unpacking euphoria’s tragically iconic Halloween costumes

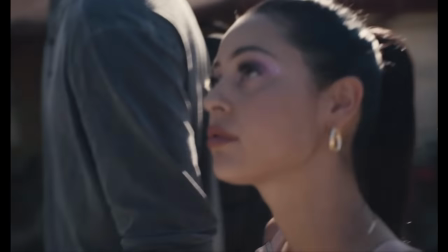Maddie is highly confident and attracted to Nate because of his protectiveness.
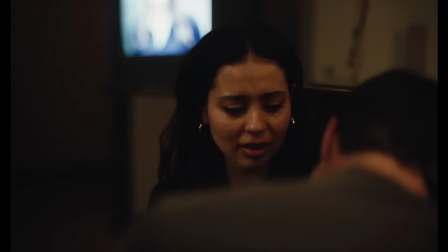She loves that he'd kill for her, but she chooses to ignore how unhealthy his violent tendencies are and stays in a toxic relationship.
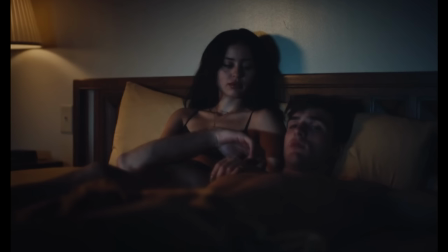Both Maddie and Iris are disillusioned by the control they think they have in their exploitative situations.
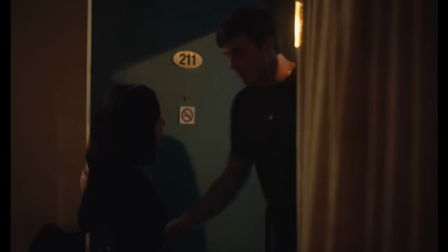In this episode, Maddie goes back to Nate even though he is under investigation for assaulting her, which he definitely did do.
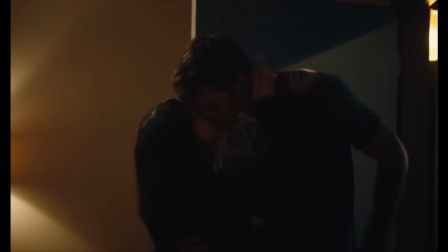They continue to be volatile. Maddie doesn't leave him because she doesn't want a failed relationship like her parents.
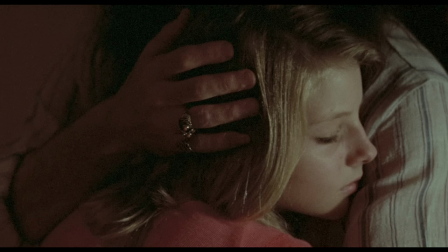This is similar to Iris who is afraid of leaving. She doesn't know how to live any other way. Nate's costume is perfect for him because he literally is a criminal.
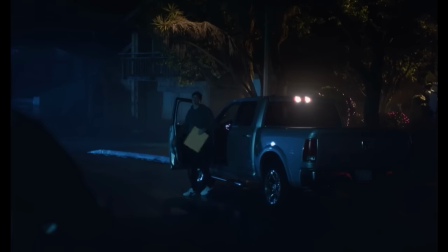So far, he's beaten up Tyler, abused Maddie, and blackmailed Jules, and just released from jail.
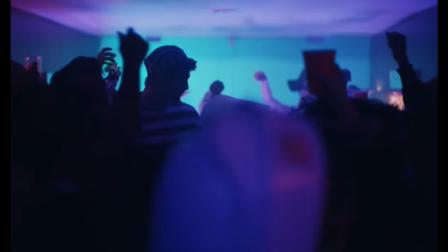Nate has a conventional masculine style that does not push boundaries. It makes sense that his Halloween outfit is the least creative and uninspired.
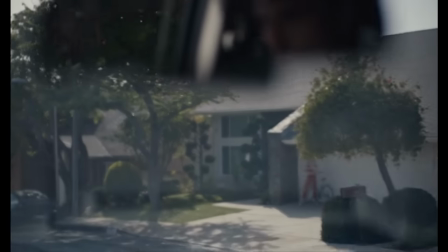He probably bought it last minute. In this episode, we learn that Nate has been watching Jules and blackmails her to frame Tyler.
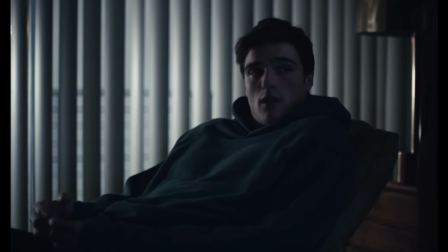Then he extorts Tyler to confess to hitting Maddie. He's completely unemotional about both confrontations.
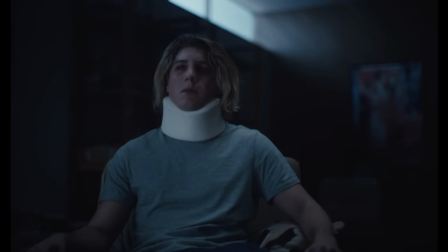Tyler's injuries are a result of Nate beating him up earlier, and Nate couldn't care less.
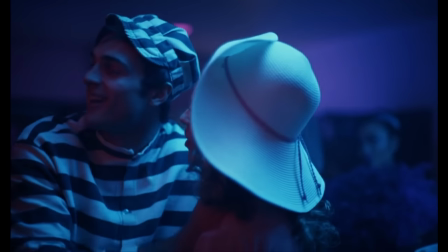Nate enters his party as a free man. His costume is very twisted because it signals that he recognizes the accusations,
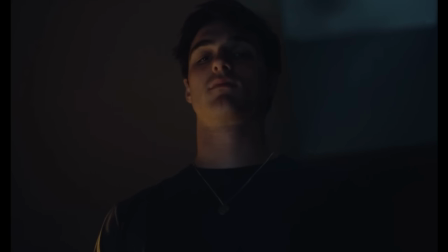but rejects them by mocking the situation. this requires a pretty high level of confidence and narcissism
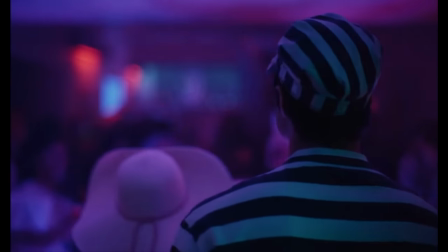even though nate isn't dressed as the main character and taxi driver they do share one other similarity the taxi driver is seen as a hero in the end for freeing iris but we know the truth this act was out of convenience his original plan is derailed and this is
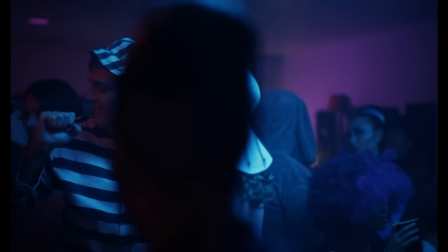the next best thing to let out his rage this is like nate it's haunting how everyone cheers for him when we know he's guilty and something i found
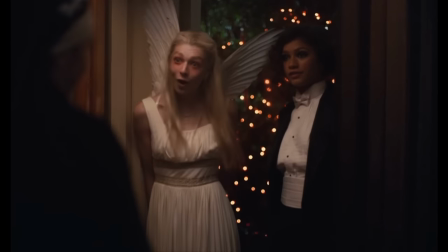out is that heidi Bivens, who's a costume designer, isn't leading the costume design for season three.
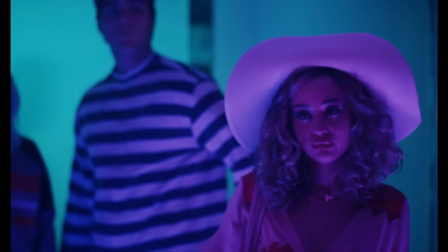So I wonder how it's going to change. Do you have a favorite costume in this episode? Subscribe for more analysis.
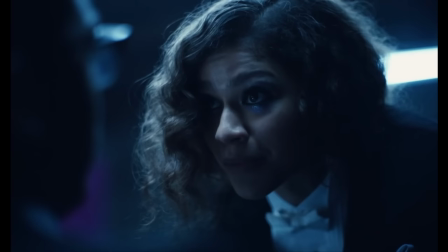I hope you have a lovely night and that it's not as depressing as Euphoria's show.
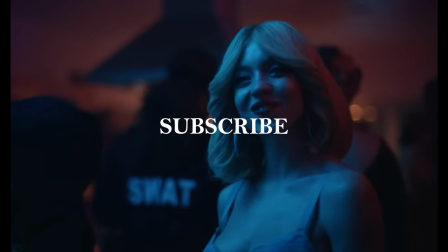Thank you so much for watching.